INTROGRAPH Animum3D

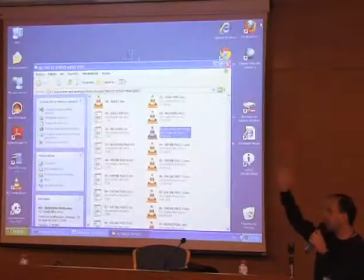(28:58)
Ahora mismo, como os decía, una mano va de un sitio a otro sin transicionar, ¿vale?
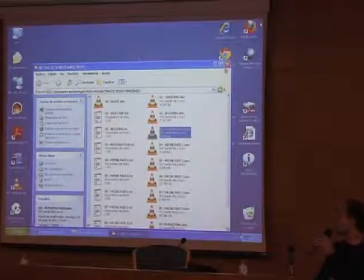(29:03)
Y ahora a través de muchos de los principios de la animación, como slow in, slow out, arcos, timing, spacing, vamos a conseguir overlap, vamos a conseguir que los movimientos que van de un sitio a otro sean creíbles a nuestros ojos.
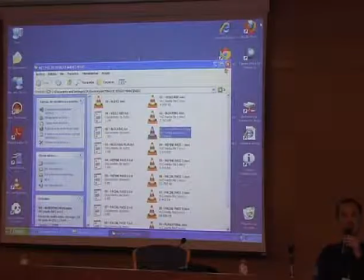(29:20)
Y lo jodido de esto es que todos nosotros vemos movimiento humano todos los días, con lo cual somos muy capaces de detectar dónde hay fallos en el movimiento humano, ¿vale? Así que el animador tiene un trabajo muy duro aquí en hacer verosímil el movimiento humano.
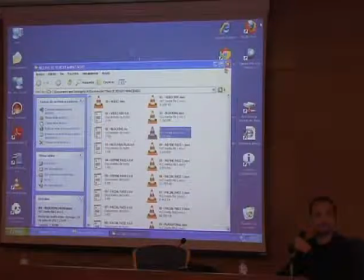(29:36)
Vamos allá. Son 40, tengo que darme un poco de prisa.
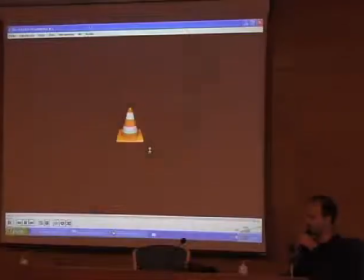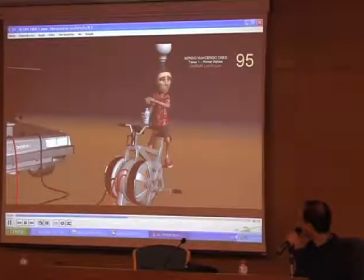(29:48) Wait a minute. Wait a minute, Doc. Are you telling me that you built a time machine?
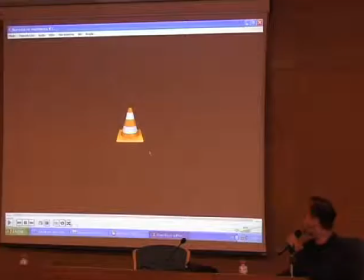(29:57) Out of a DeLorean?
Bueno, es un primer pase bastante acertado. Si os fijáis, la cara todavía no la tocan, ¿vale? Me interesa en esta primera parte del Refine que sean capaces de expresarlo todo con la actuación corporal y que la cara al final sea un refuerzo de eso, ¿vale?
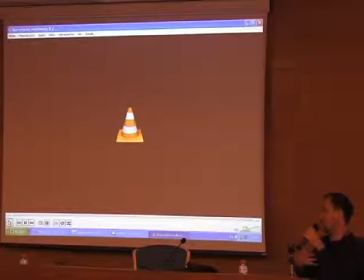(30:16)
Pero si nuestro cuerpo no expresa bien lo que nos pasa por dentro, la cara no será suficiente, ¿vale? Para llegarnos, para transmitirnos. Así que necesito que el cuerpo hable por sí solo, ¿vale?
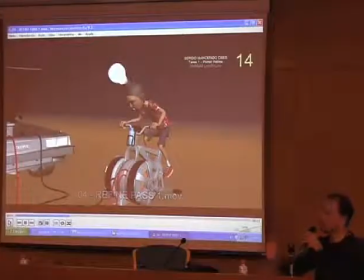(30:27)
Y la cara, como veis, está muy, muy, muy verde aún, ¿vale? No corrijo nada de la cara en este proceso todavía. Vale. Fijaros qué cosas se pueden llegar a decir aquí, ¿vale? Os comento un poquito.
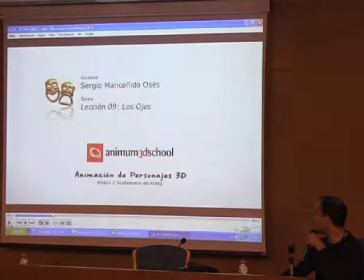(30:43)
En esta primera parte, en estos primeros fotogramas, fijaros en la cabeza, cómo está animada.
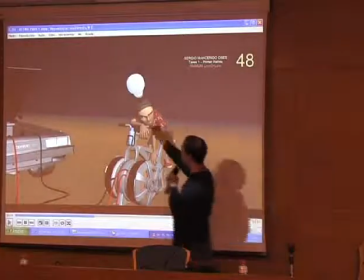(30:49)
Bueno, si os fijáis, bueno, va de un sitio a otro. Y bueno, más o menos relata pues a alguien que está pedaleando, ¿no?
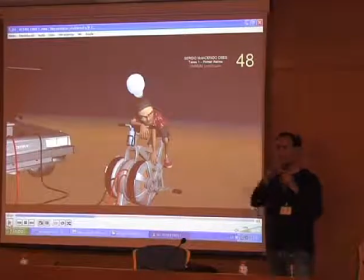(30:58)
Pero animación, aparte de buscar el movimiento, buscamos la belleza del movimiento. Entonces, usamos recursos como los arcos.
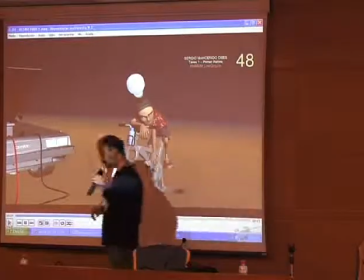(31:06)
Y dentro de los arcos hay otro recurso que se llama figura 8, figure 8 en inglés, que eso es una profesión de ingleses,
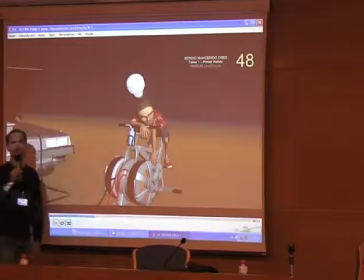(31:13)
pues que dice que para hacer un movimiento de algo que va de un sitio a otro y pasa por el mismo sitio,
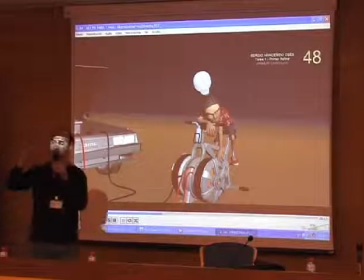(31:21)
lo mejor que puedes hacer es que haga una figura 8.
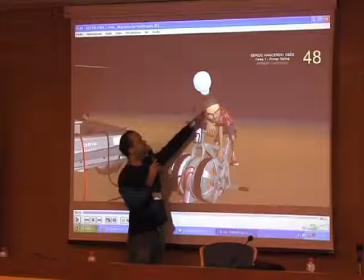(31:25)
Así que le pedí que trabajara ese movimiento de cabeza de tal manera que la nariz, el punto de la nariz, trazara una figura 8.
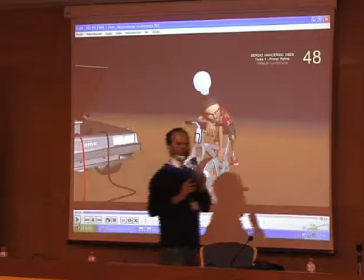(31:33)
Lo vais a ir viendo posteriormente, qué limpio queda y qué parece natural.
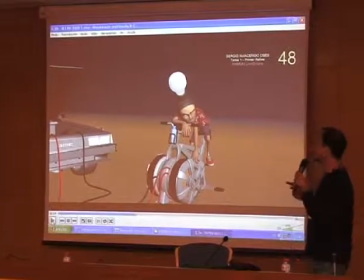(31:40)
Y es que es verdad, esa figura 8 está en la naturalidad de nuestros movimientos, aunque parezca mentira.
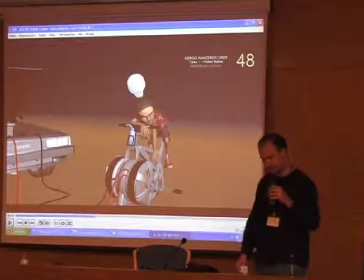(31:45)
Esto lo estudiaron los animadores de Disney en su momento. ¿Vale?
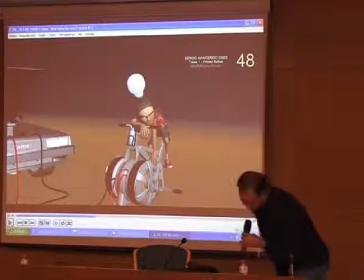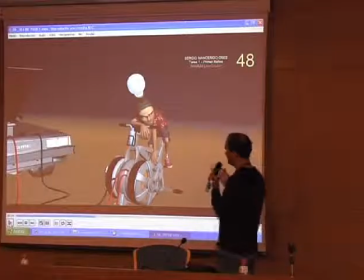(31:56)
Por ejemplo, otras notas muy pequeñas y de movimiento orgánico es la zona de los hombros, el hombro izquierdo.
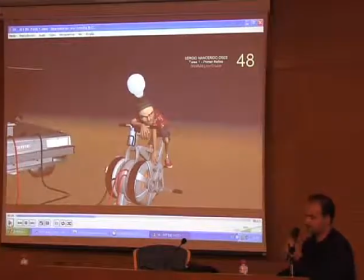(32:04)
Si lo veis, que no sé si lo vais a poder apreciar, porque aparte tampoco tengo aquí el quick time para pasarlo fotograma a fotograma, ¿no? Pero a ver si sois capaces. Mi nota era, refina bien el hombro izquierdo, está rompiendo el arco. Estoy buscando otro principio de la animación. Un arco que se pueda producir en el hombro. Vamos a verlo.
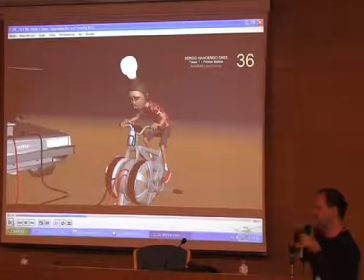(32:25)
Veo que hace como tumultos, ¿no? No está limpio, no está haciendo así, que sería un movimiento orgánico y natural, sino que hace cosas abruptas, ¿vale? Y eso ensucia el movimiento de esa parte del cuerpo, ¿no?
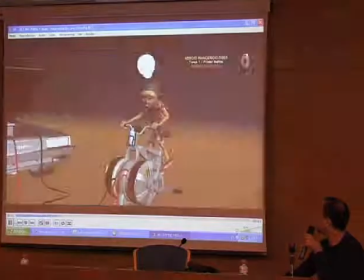(32:41)
Vamos a verlo otra vez desde el principio. No sé si lo detectáis, ¿vale?
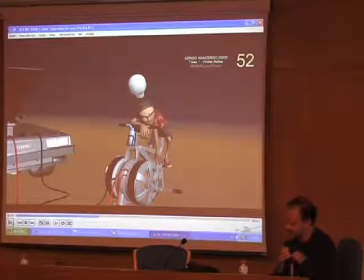(32:45)
También hay que tener ojo para detectarlo. Es por eso que el animador comete estos errores, ¿no? Porque todavía no tiene suficientemente ojo entrenado para verlo, ¿no? Por eso está la figura del supervisor. Más notas así importantes.